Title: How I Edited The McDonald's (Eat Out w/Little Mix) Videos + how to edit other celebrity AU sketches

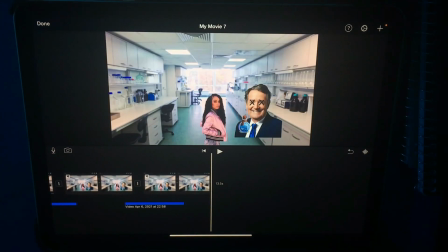That was peak comedy. But anyway, that's the basic idea of how it works, and you can always make it more complicated. Just then you'll have more layers and things to care about. Yeah, that's pretty much it.
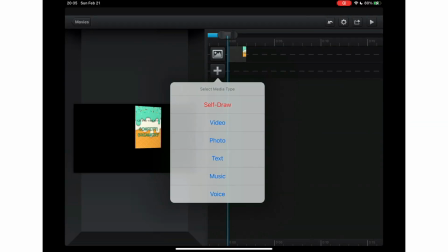So to start off, I add the layers, which is the advertisement in the backdrop.
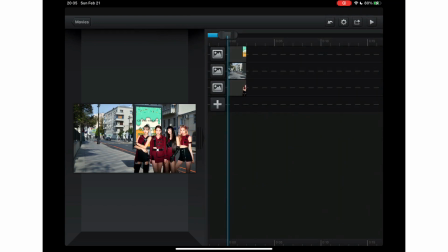I don't know why they're not one layer, but whatever. And then Blackpink. So I make them a little bit longer because they're not supposed to be just 2 seconds long.
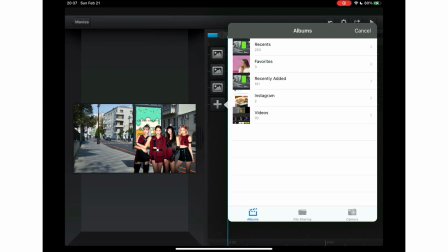And then I add in some audio clips and I move it to the top because, like I said, I like to have them at the top.
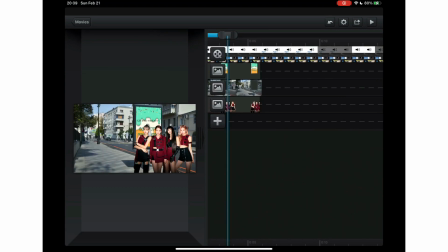And then I first add the footsteps sound effect.
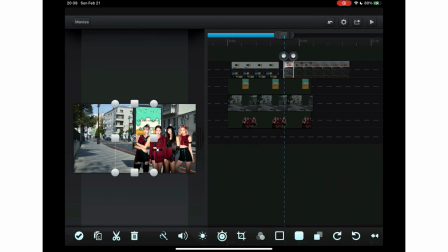And then I add some more audio clips of the lyrics that I need to use.
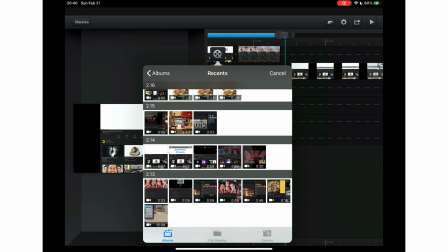I also trim the audio clips down because I'm pretty lazy and I don't do that in my camera roll, so I just end up doing it while editing.
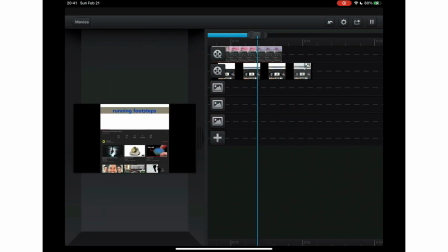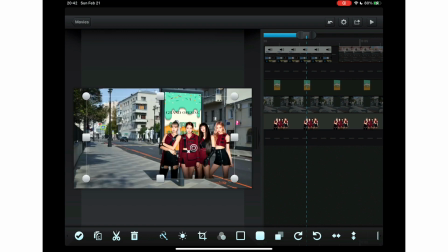And now I go onto the clip with Blackpink and I basically add transition by transition,
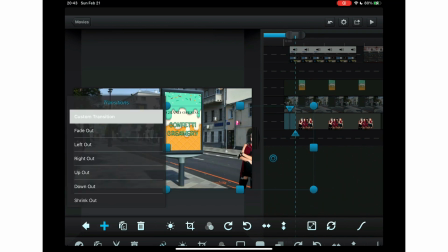making them move up and down but slowly to the left as they enter the screen.
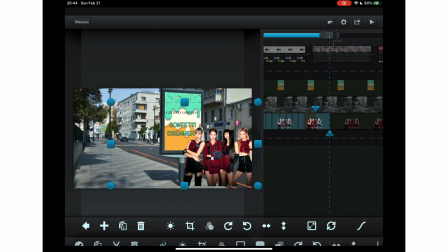And I try to fit as many transitions as possible before QCut won't let me.
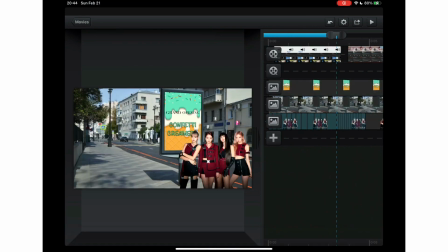And then I make the clip shorter so that the transitions get more tighter and smoother.
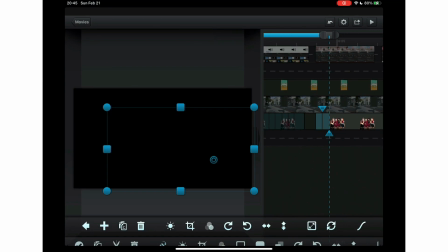And then I also do more transitions again for when they're talking, and I just make them go up and down.
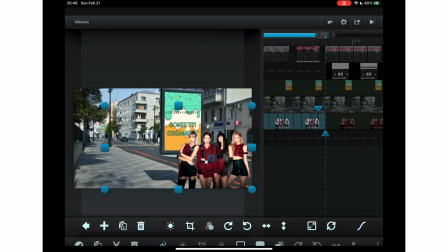And yeah, look, I cut the clip again so that the transitions get tight.
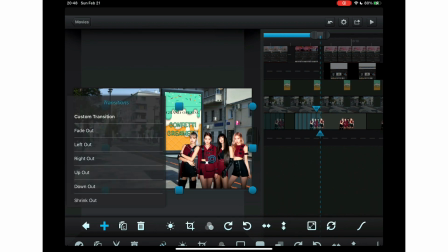And then I basically do this for every audio clip that there is.
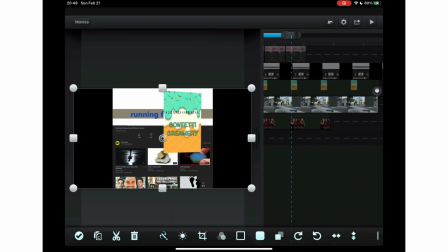Every time they talk, every time they walk, yeah. That's pretty much it.
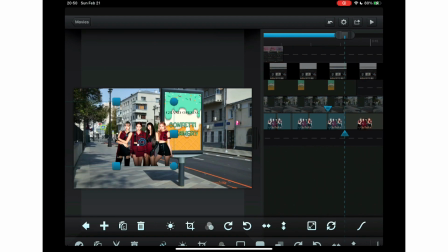Pretty simple, but very repetitive and very time consuming with all those transitions.
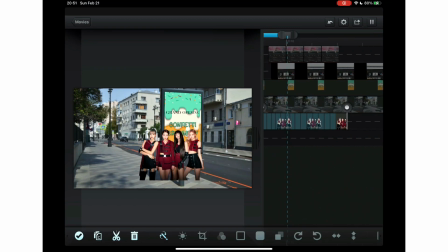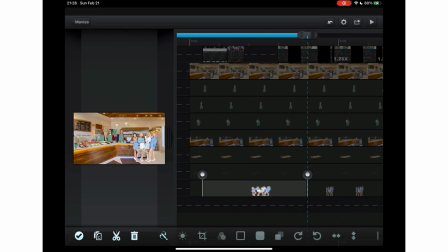So here's another example at the Mamamoo video. Basically make them talk by doing that transition thing again.
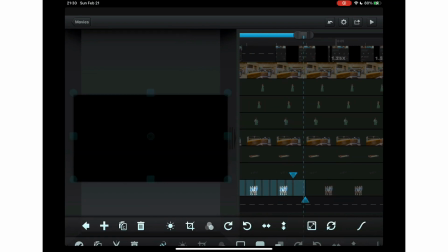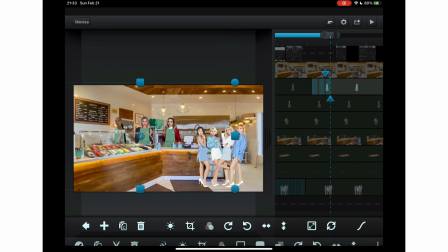And then the Little Mix talk themselves. Perry goes to get some ice cream. And then, so basically for the ice cream,
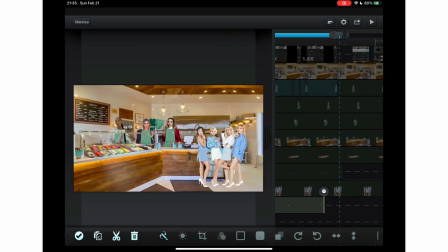it was actually a bit difficult because I had to edit every little ice cream cone, which is only 4, but took quite a bit of work. So first I make a custom transition that makes it look like the ice cream appears up. So it starts down below in the beginning and then it goes up like the ice cream just popped out from behind the counter.
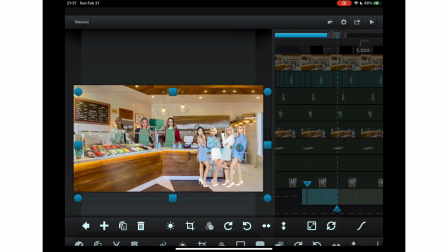And then the next custom transition I did was like this rotating one. I don't know why I decided to do that. I just thought it looked cool. But a slide transition would probably be easier. Anyway, here's me doing this rotate transition.
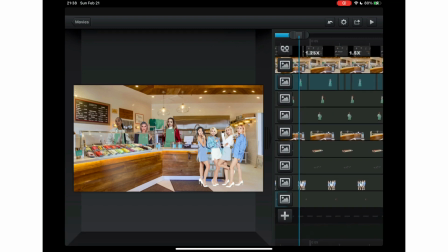Really complicated. I don't know if I should get into it, but it's just me changing the anchor point at different times and making it rotate.
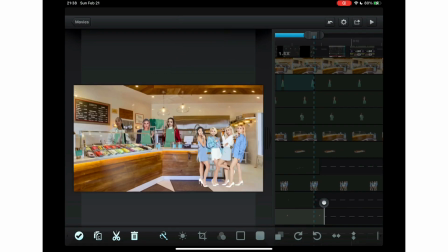Yeah.
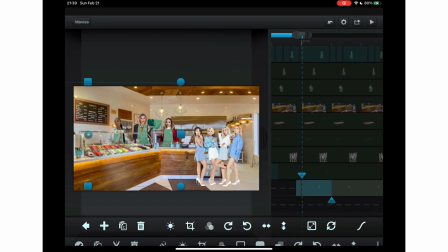And then I did this 4 times. I think it would also just be easier to make it slide. Like the first transition is just to start it by Perry and then put it by Mamamoo at the end. And then do that 4 times.